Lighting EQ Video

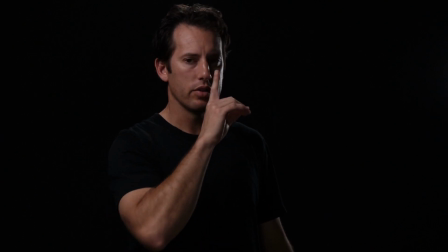489s
You'll notice if I turn a little bit left, this edge light is now gonna start to hit the side of my nose, the side of my face, and it's no longer really functioning just as an edge light.
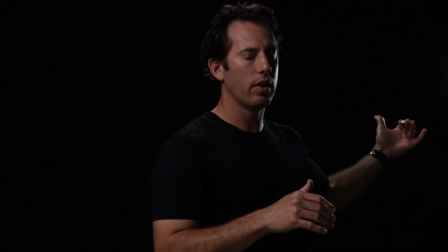497s
You're also gonna have some issues with edge lights because if they're right up behind your actor or your model,
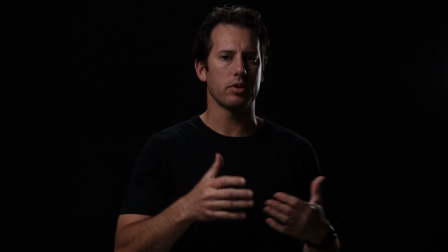503s
they're gonna be coming towards the lens and they can sometimes create lens flares, which you may like and you may not like.
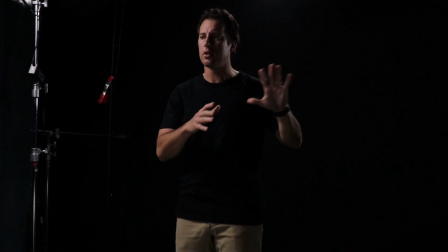508s
So you're gonna have to be kind of creative with how you mask off your camera lens or mask off your light, flag your light from hitting the front, all right? Now let's do a little thing here where we go through and we're gonna turn off these lights one by one.
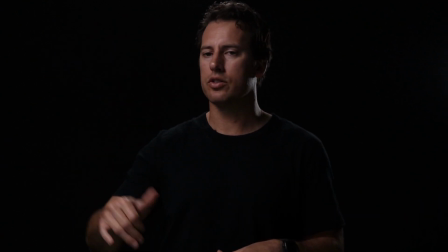521s
I'm gonna just go back to just let's take off our hair light and we're gonna turn off our edge light
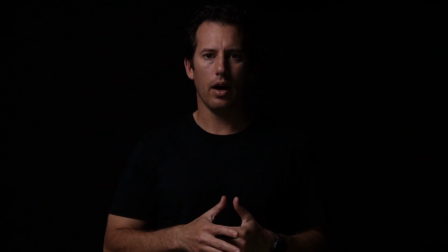527s
and then we're back to our key and our fill, all right? Now I wanna turn your attention to what does a fill light look like or an eye light. We're gonna turn our fill light off right now. And now you're gonna see I just have my key working here. This is just my umbrella. Now, if I turn my fill back on, you're gonna see that it lifts up.
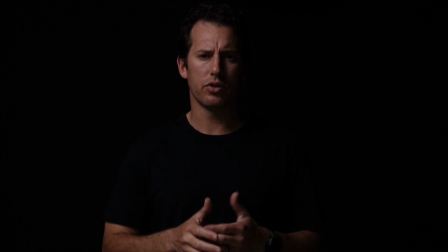545s
The ratio between these two lights right now, for those who are interested, I'm metering this in.
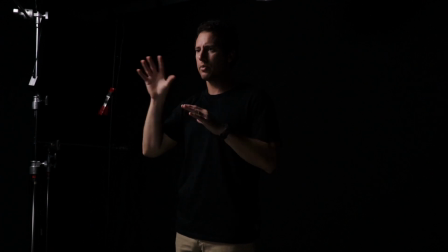549s
It's about a 3-to-1 ratio. So my key is about 3 times as bright as my fill light right now, okay?
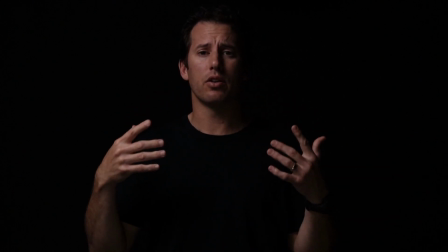557s
This is providing that second reflection. It's gonna make you feel a little bit more alive. It's gonna lift a little bit.
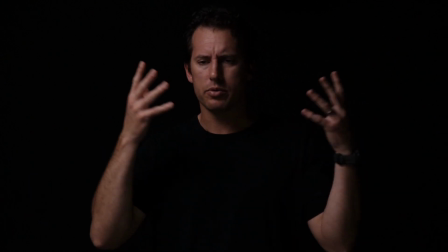562s
If you're dealing with someone if you're photographing someone who's a little bit older and you're trying to lift up some age lines, anything on their face, you're definitely gonna wanna be working with a fill light,
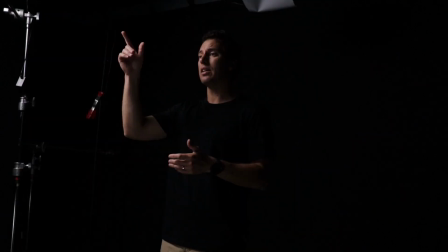570s
particularly if you have a key light that's really tall.
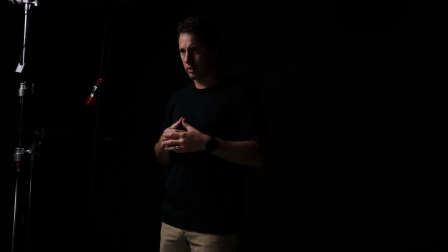573s
And so the reflection of the key is up their eye line or they're tilting their head down where you're not seeing the reflection of the key light any longer in their eyes.
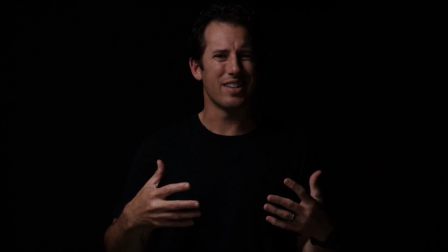580s
That's when someone's eyes can get really dark and they can start to look kind of dead, which is why we start to use things like a fill light down below. What I have for my fill light, one of my favorite go-tos is 2 things. One, either a softbox some Chimera softbox, a smaller medium.
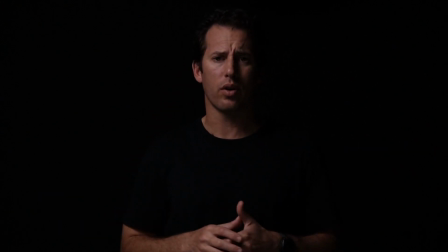594s
I'll set it off on the set. A lot of times I'll put it right on the floor on a sandbag. I don't even usually use a stand.
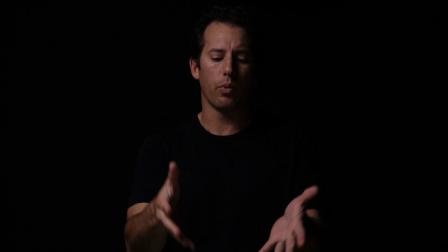600s
Right now, also for more beauty style things, we're gonna usually use a Photex shoot through umbrella.
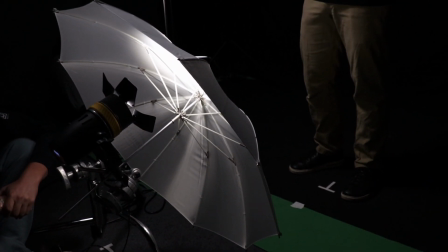606s
I'll take the black, I'll skin it, and then I will put the white shoot through portion on, and we'll be shooting right through that.
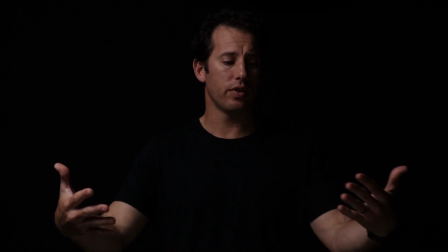613s
I've had 2 of these fill lights before on left and right of the camera.
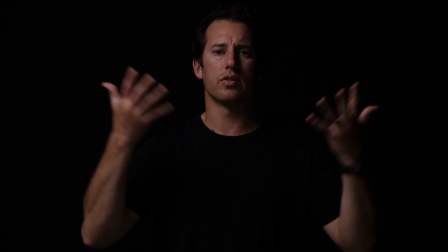617s
I'm not showing you that today, but again, this is the whole purpose of this, is to provide lift, but not sending shadows up the face.
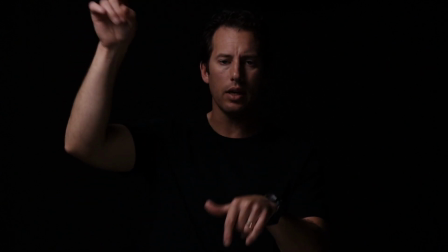624s
All right, it's important that these 2 ratios between the key and the fill are far apart.
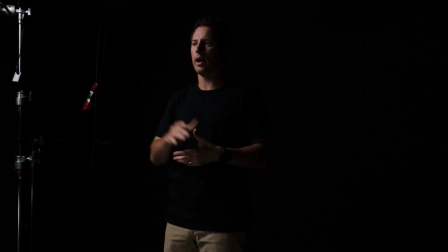629s
I don't want to see light starting to go up my eyes and go up my face and send shadows up.
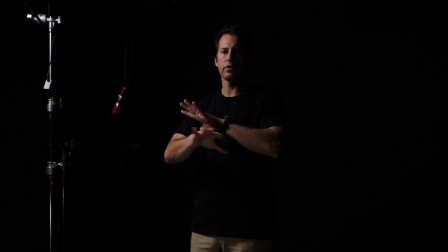634s
All right, guys, now I want to show you a variation right now with just nothing, no front lights, no fill, no key,
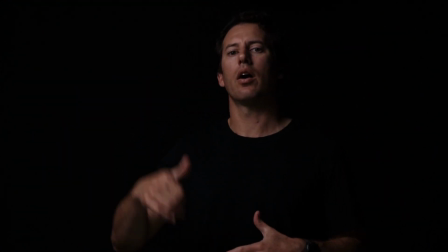639s
just our rim, and then turning on our hair light and seeing the 2 different positions of both those lights. So I'm going to turn off my front, turn off my key, I'm going to turn off my fill, and let's go ahead and turn on our edge light now. So we're just the edge, not the hair light. Okay, here's an example of just the edge light on right now. You can see where the position is, and if I turn my shoulder a little bit, it's gonna be more of an edge light. You're seeing this come over my shoulder, along my jawline. I'm actually getting some indirect bounce from my umbrella up front of my key, and of course, I'd probably wanna turn on something in the front here, but I'm giving you a feeling of what just an edge light would be like. Now, we're gonna go ahead and put on the hair light, and we're gonna turn off our edge light now. Okay, so here's just the hair light. You can tell what that looks like. It's hitting me very evenly because this one is dead over my head and it's hitting my shoulders,
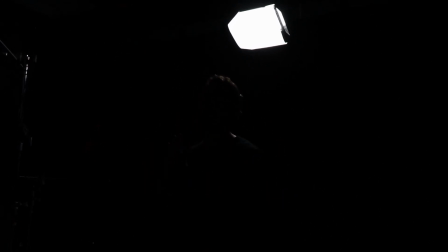688s
both shoulders evenly, but it's not really hitting the jawline, it's just the top of my head, okay? And there's no frontal lights here at all.